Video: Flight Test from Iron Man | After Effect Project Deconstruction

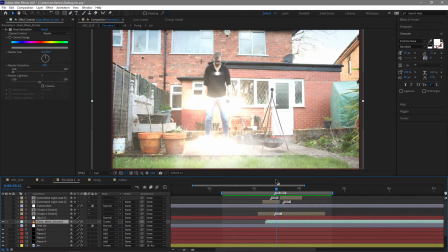(11:16)
That obviously takes place over these these few frames here and I needed as much things happening as possible just to sort of blend that a little bit better
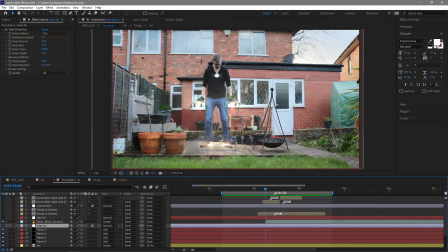(11:26)
now the final thing I actually did to the sort of flying effect was add a heat distortion I mentioned it in the reference shot it's
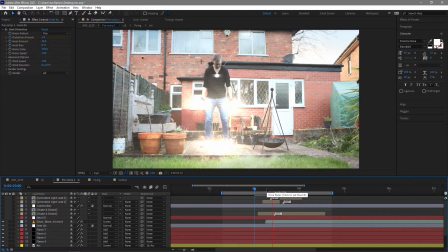(11:35)
there this is intense heat and intense power coming out the sort of palms of the hands and the feet there so I need to make sure that was sort of emulated in
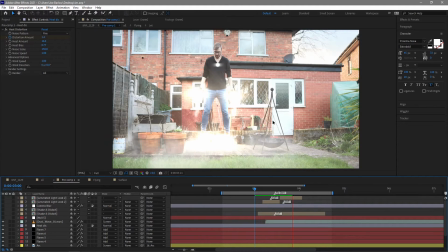(11:43)
this this little visual effects sequence this This obviously is where the rendering starts to struggle, but it is there, I promise, I promise it's there.
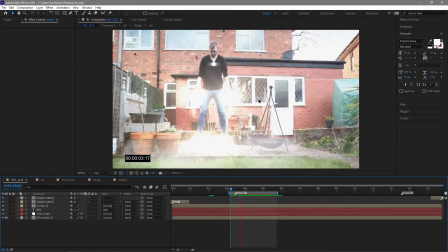(11:56)
So once I'd done all the animation to the jets and the flying, I went ahead and added some noise over it.
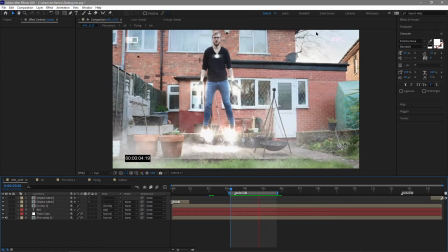(12:02)
You can probably just about see that. I also added these assets in the corner, this record, the battery and the time code,
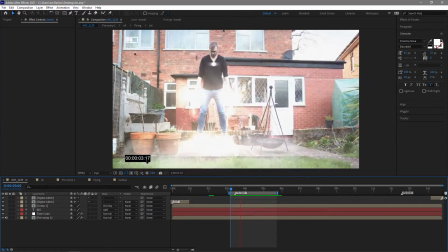(12:08)
and that helps sell the effect that we saw in the referee shot where Tony Stark was recording it on
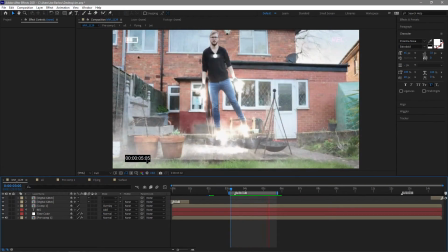(12:15)
like a home video camera so that's what I was trying to get across with those as well as the little bit camera movement I added some camera shake when I take off and you know just just that sway and a little bit of blur here and
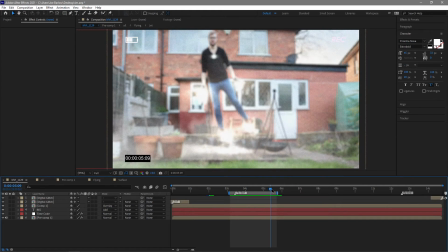(12:31)
there that does help cover some of the worst bits of the the fly animation but also helps out the effect of you know that that sort of amateur camera work
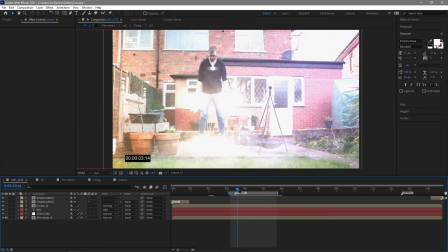(12:44)
finally there is also some light leaks in there as well just on the brighter moments because of course light
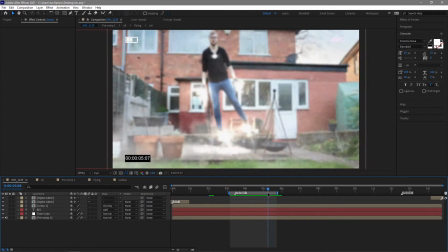(12:52)
interacts with camera and it's always good to remember to sort of add bits like that in to sort of help ground the effect and and that was it that
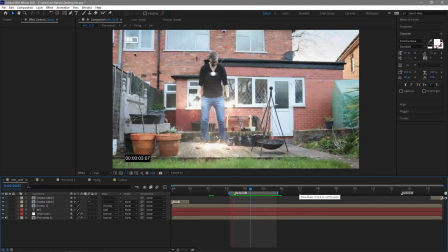(13:00)
was the final Ironman first flight yeah I can fly scene from Ironman 1 and
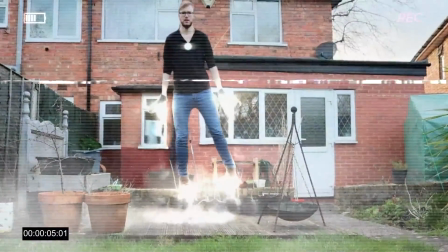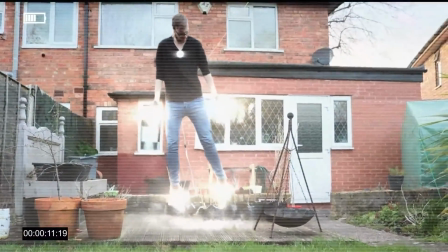there you go that was a flight test from Ironman 1 next week we've got Ironman 2 so stay tuned make sure you subscribe and if you do want to see these before I do the project deconstruction then do be sure to follow me over on Instagram link in the description until then though goodbye